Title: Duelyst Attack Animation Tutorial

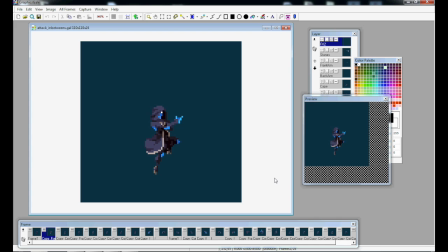491s
Then between frames 2 and frame 3, he moves quite a bit because he's already picked up some speed, and now that he's almost into position, he can start putting on the brakes and easing out of the movement. And notice how clean these frames look. They're basically done except for maybe a few minor adjustments.
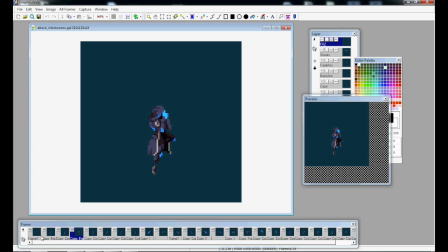508s
Since the two keys that we're moving between were already cleaned, the in-betweens hardly need any touch-ups.
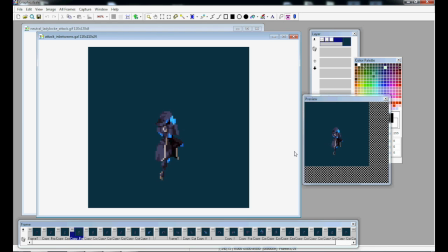515s
Another thing that Ease In and Ease Out can do for your animation is to show the intent of the character. Let's take a look at him throwing the stones into position. Okay, so he winds up and throws.
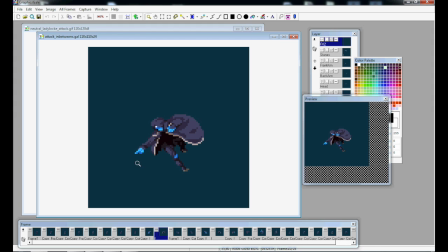526s
Now how this frame of motion blur relates to the keyframe is really important. Notice how in this frame, he hasn't quite reached his destination yet. He still has a couple more inches to go before he hits that keyframe. Because of this, we know that on this frame, he's already starting to hit the brakes and ease into position.
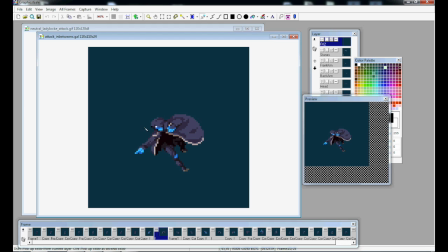545s
The pose that he makes in the next frame is his intended pose. That's the pose that he wants to be in. You might be thinking, yeah, no duh, that's the pose he's trying to make, he wouldn't stick his arm out like that if he wasn't. But let me show you an example of where this doesn't apply, and for this we're going to take a look at another duelist character, Lady Locke.
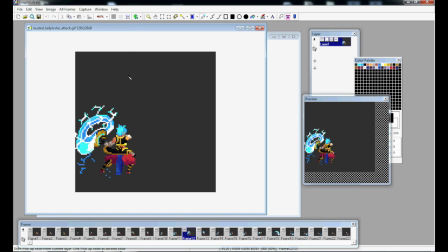565s
Okay, so on this animation we have the windup, and then release, and return back to position. The difference on how this blur frame relates to the keyframe is subtle, but very important.
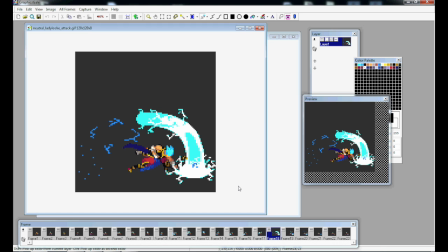577s
In this animation, she doesn't ease into her keyframe, she actually overshoots it, and is pushed into position from the force of the attack. Sort of like striking a nail with a hammer, how the hammer bounces back up a bit from the force of the impact. This overshooting of the keyframe shows that she is absolutely not putting on the brakes to ease into the position.
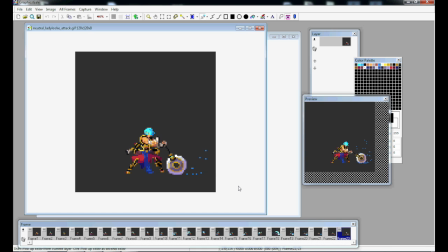597s
If she could, she would smash the ground in half with that big swinging disc. The pose that she's in isn't the one that she wants to take, it's the one that she has to take. When animating, overshooting your keyframe can give your motion some extra punch that'll make it feel just a bit stronger.
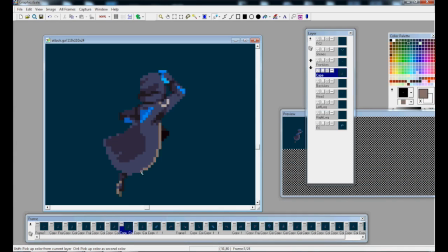614s
Okay, so the next step is cleaning up the in-betweens. There's not too much to talk about on this step other than the technical pixel nitty-gritty stuff, but that's a whole another base, so we're just not going to get into that.
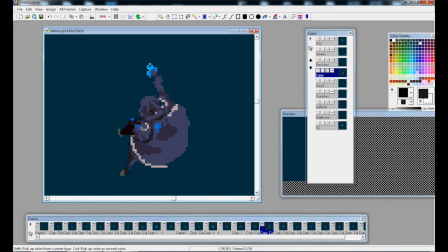626s
So instead, we're just going to zoom right by this. And cool, done.
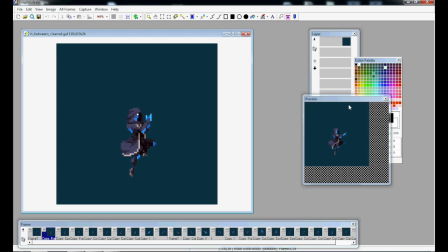632s
As you can see, there's not really too much of a difference. This step is necessary for polish and just making it look complete. It's just not super interesting. But hey, we're almost there. Next up, we have polishing up the special effects.
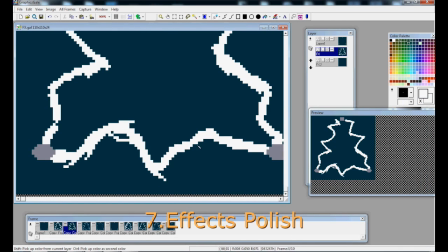645s
Okay, so for lightning, I almost always use the same technique.
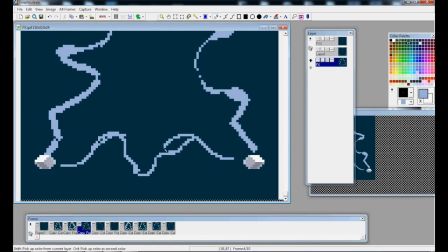649s
The first two frames are very bright with lots of movement to emphasize the power and the intensity of the lightning strike.
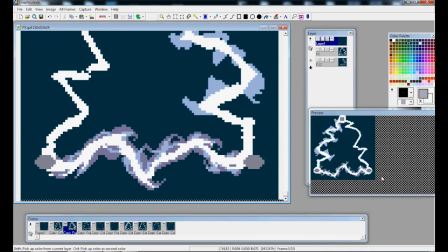656s
The two frames are sort of mirror images of each other,
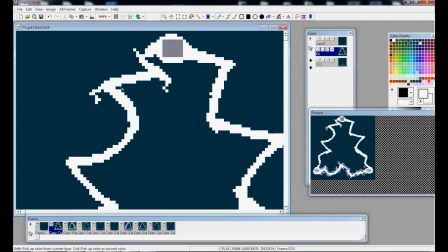660s
not exact reflections because they look rather fake, but I just sort of eyeball what the reflection would look like.
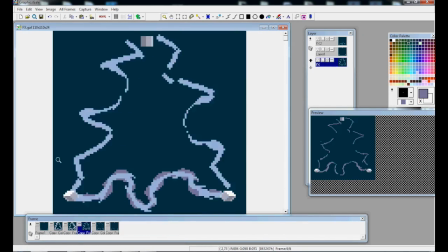666s
Gives it this sort of jolting feel and doing the reflection by hand makes it look more natural.
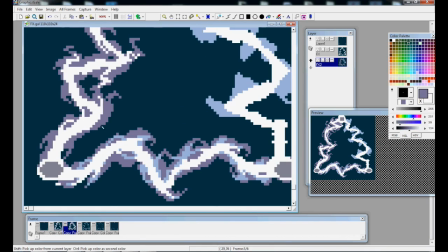672s
After this, the lightning cools down and dissipates. Going about the dissipation frames is pretty simple but effective.
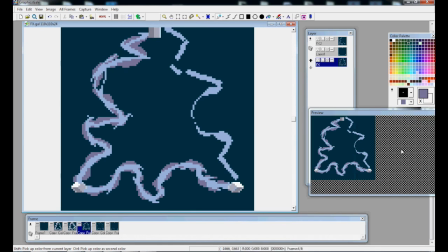679s
After the second high intensity frame, I go to a blank slate and redraw the same bolt with a darker color.
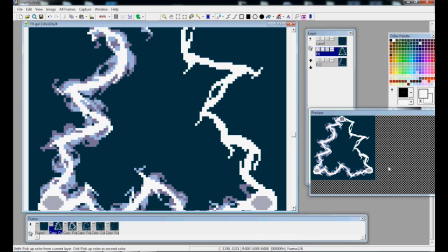686s
I try to do this with a sort of accurate inaccuracy. What I mean by that is that the two bolts shouldn't look exactly alike.
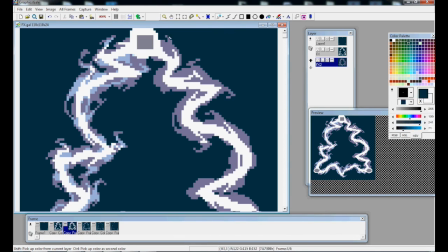694s
I want the darker one to be just a hair off of the first one's position and I want to be mindful of the direction that it's moving.
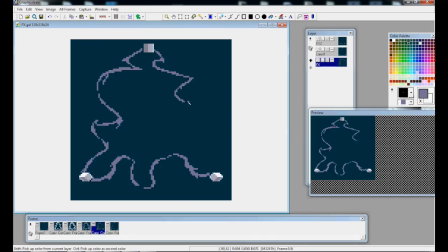701s
I'll want to repeat the step again and each time having the bolt become darker and thinner and moving in the same direction. Okay so here we have the special effects added on top of our character animation.
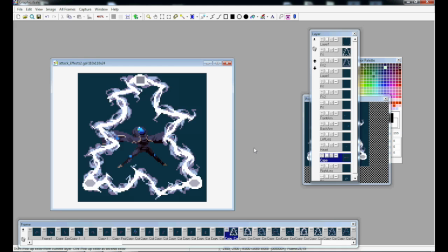713s
You can see here what I mean about the natural not quite perfect reflection of the lightning.